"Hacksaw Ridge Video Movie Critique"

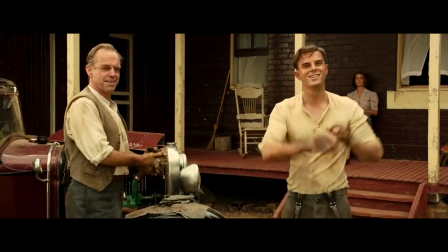The costume design in this film was done to replicate the fashion of the 1940s as well as the old-style military uniform of World War II,
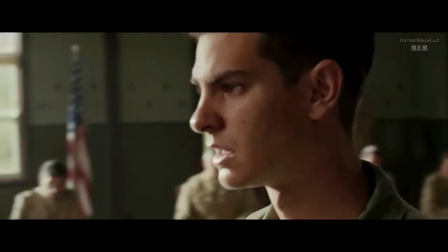once again adding to the realism that makes Hacksaw Ridge an amazing film. In some of the scenes where the characters are not all clad in the military gear,
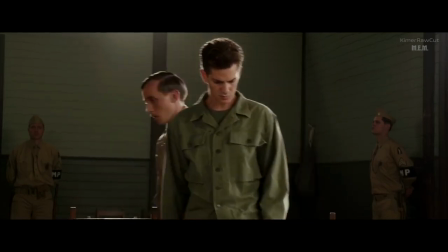the colour of the costumes is also used to portray the different sides of a conflict.
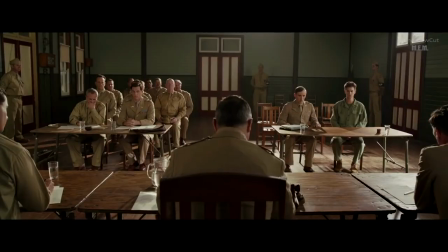In the courtroom scene, the judge, leaders of Desmond's unit, the military police and even the defence attorney are dressed in the same beige uniform.
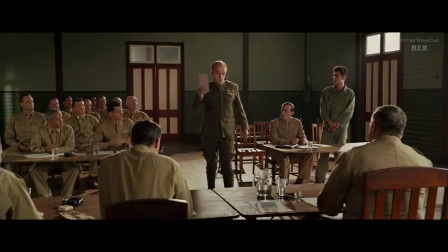On the other hand, Desmond is dressed in his green training uniform. Later on, when his father barges into the courtroom to present the letter to the judge,
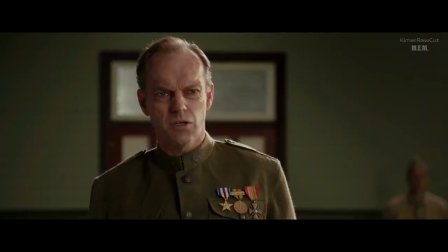he is wearing his war uniform, which is a similar shade of green, representing his support for his son and his beliefs.
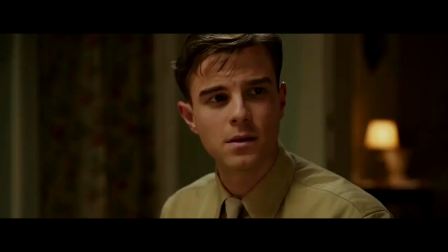Lastly, set design. Interiors in the film were painted with pastel colours and were designed to have minimal decoration.
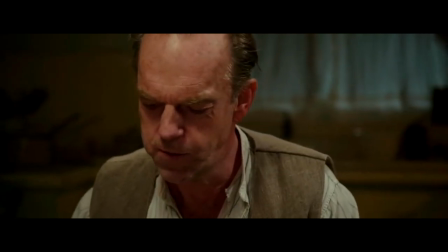This was done on purpose in order to capture the simplicity of the times, said production designer Barry Robinson.
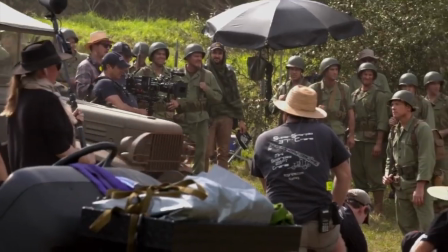The field where battle sequences were shot was initially a dairy farm which was then converted by Mel Gibson to become what it was in the film.
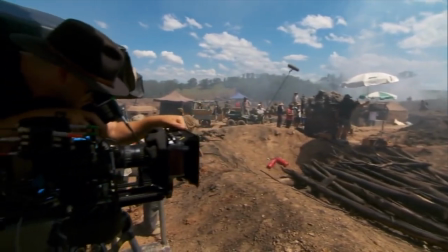Sophisticated underground drainage systems were built into the field in order to allow practical effects such as the fog and explosions to be safely used on the set.
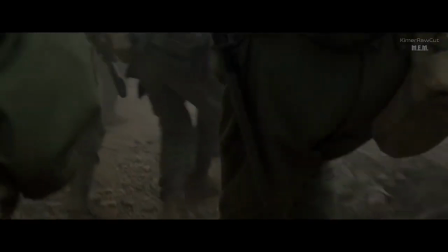On the battlefield set,
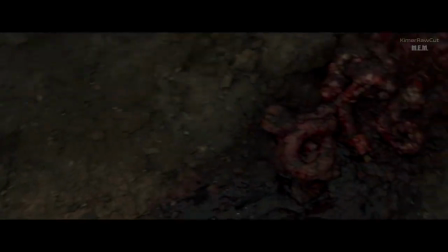Mel Gibson's trademarked gory, violent scenes are evident in the film, with bullet torn bodies, corpses and guards covering the battlefield.
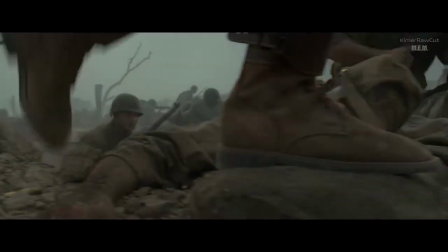This was done to the extent that it was downright disturbing, showing rats and maggots chewing on bodies and internal organs.
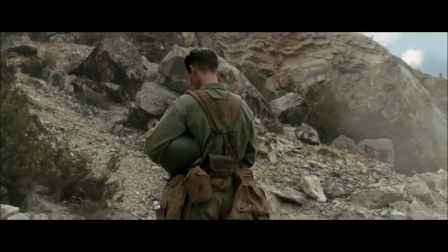The gruesome set portrays war in an unglamorous and realistic way, which in my opinion is a great contrast to the compassionate and wholesome story of Desmond Doss.
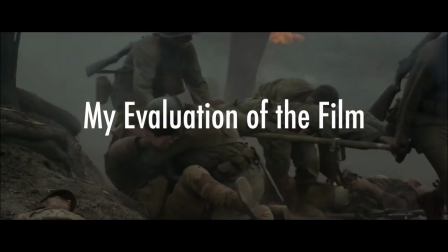Moving on to my last segment, my evaluation of the film.
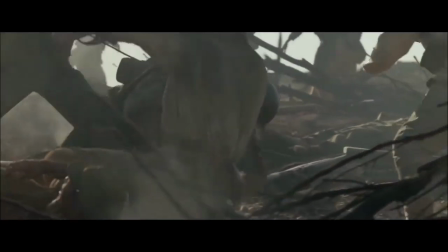To me, Hexar Ridge is a film showing the worst of humanity, man against man, killing like primitives and without a second thought.
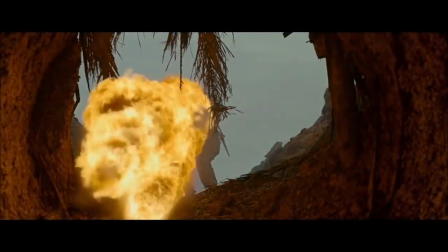It shows blood and gore, and in no way is meant for the fainthearted. However, it is also a film showing the best of humanity.
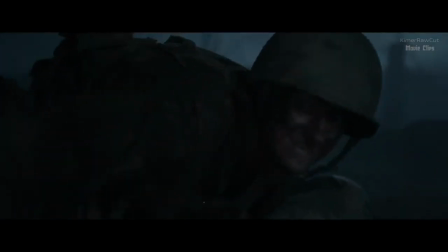It shows the stubborn resilience of men. It shows how the worst situations can bring out the best in us.
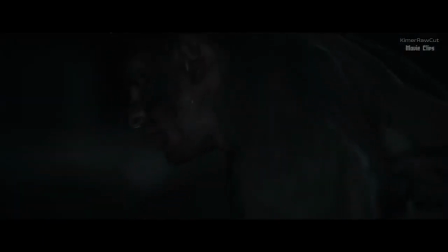It shows the strength of the human spirit and how it can conquer anything.
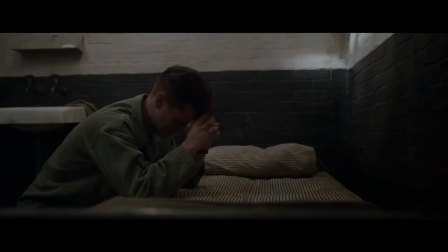Also despite having a Christian as a main character, the film does not promote Christianity in any way,
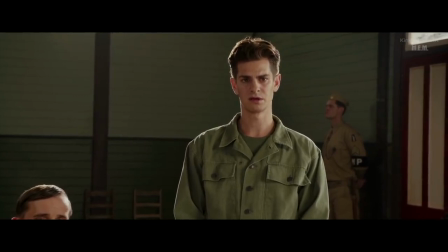but rather focuses on showing a man staying true to what he believes. making Hacksaw Ridge relatable for even non-Christians,
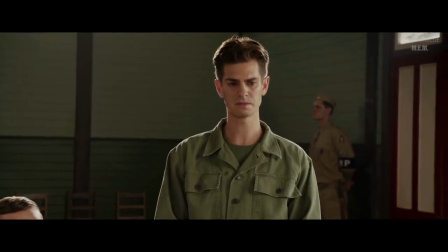which I feel is amazing. There is no doubt that the film is entertaining.
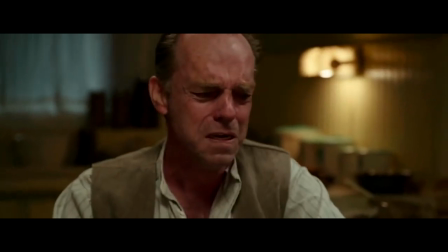The unbelievable performances,
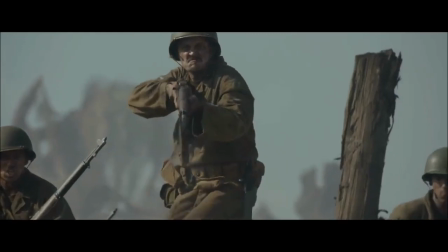the brilliantly shot battle scenes and epic score from composer Rupert Gregson Williams will keep you captivated for the duration of the film.
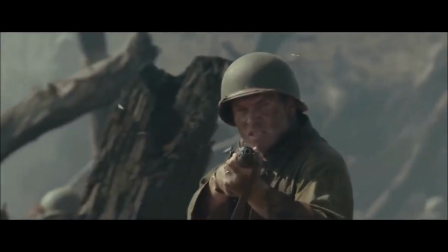Overall, it's a sincere and heartfelt film and definitely worth watching.